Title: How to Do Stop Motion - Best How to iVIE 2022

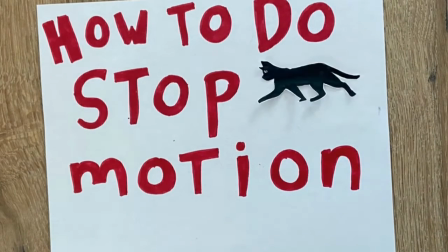(0:04)
Hi! Today I'm going to teach you how to do stop motion. Stop motion is a cinematic technique used in various types of media used to enhance video entertainment.
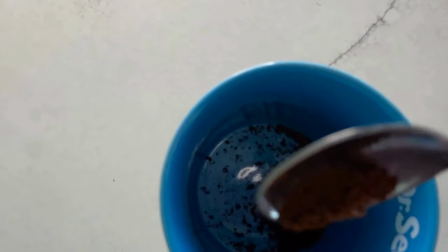(0:17)
During stop motion, a camera is repeatedly stopped and started capturing many pictures, which are strung together to create the illusion of movement. Stop motion is an artistic technique used since 1898. Most famously, a A magician turned filmmaker, Georges Meunier, used the stop trick to dazzling effect for his sci-fi short, A Trip to the Moon.
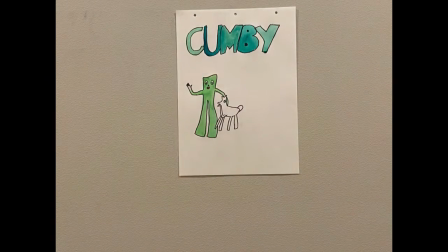(0:44)
Some more famous examples include Gumby, 1955, The Nightmare Before Christmas, 1993,
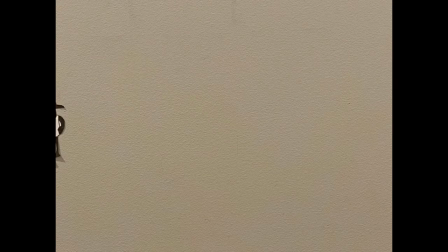(0:56)
Shaun the Sheep, 2007, Chicken Run, 2000.
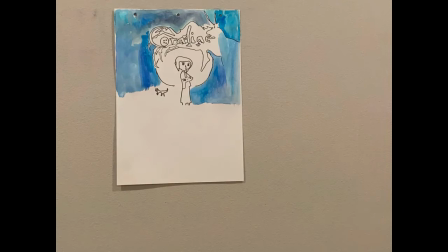(0:59)
Then, more recently, you might recognize Coraline, 2009, and Fantastic Mr. Fox, 2009. So, you have probably come across this video because you are wondering one question. How do I do stop motion? Well, I'm here to teach you. Stop motion is just pictures, but put together really fast.
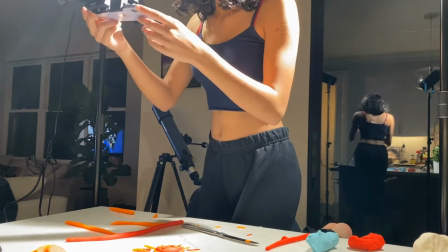(1:22)
All you need is a camera, a tripod, a subject, and yourself.
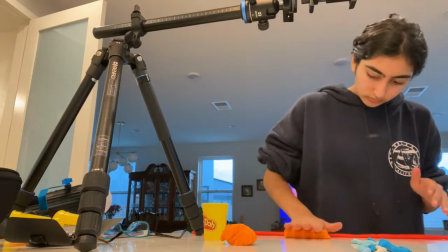(1:28)
Once you have your subject, think about what progression you are trying to achieve. A decay of tomato over time, the making of matcha, thinking about a question in math class. For example, in my scenario, I am showing the sun rising.
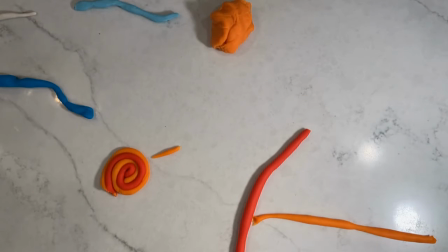(1:42)
I made all my pieces of play-doh and then took a picture each time each time I assembled a new piece into my picture.
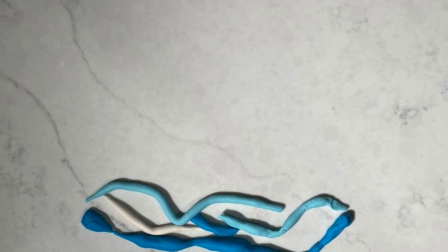(1:49)
So for each string of play-doh in my ocean, I took a picture. Then I got to the sunrise portion.
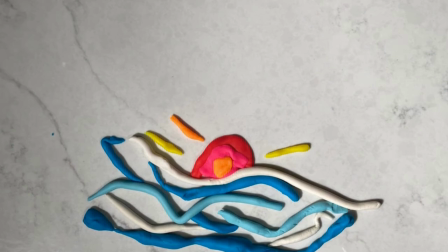(1:55)
I started off with the sun on the horizon, then it slowly rose,
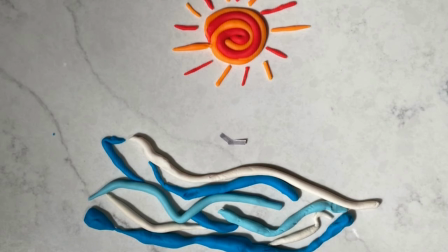(2:00)
then I ended with the bird flying across the sky to make my stop motion more engaging and individual. I used a tripod to hold my camera up so I could get a good downward angle on my sunrise.
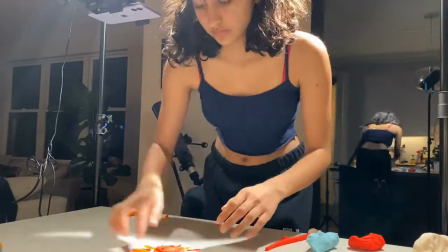(2:14)
It's important to not move your tripod or camera around while you're filming your stop motion, otherwise your object will move and your motion will be shaky.
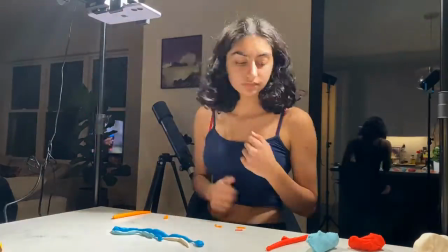(2:23)
I also used two light fixtures so that the lighting of my sunrise looked nice and professional.
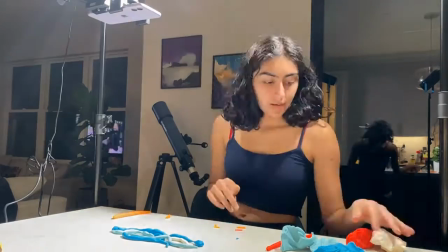(2:29)
Then I just used the camera on my phone. Then you can put all your pictures into numerous editing softwares to create a video out of them.
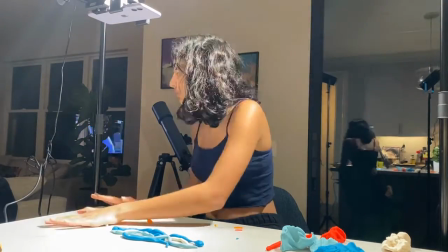(2:37)
The software I use is just called Stop Motion. You can find it on the App Store. Which then gives you a finished project of a stop motion video.
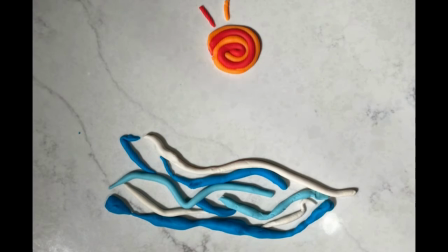I hope that you will now try Stop Motion. It's really fun. Bye!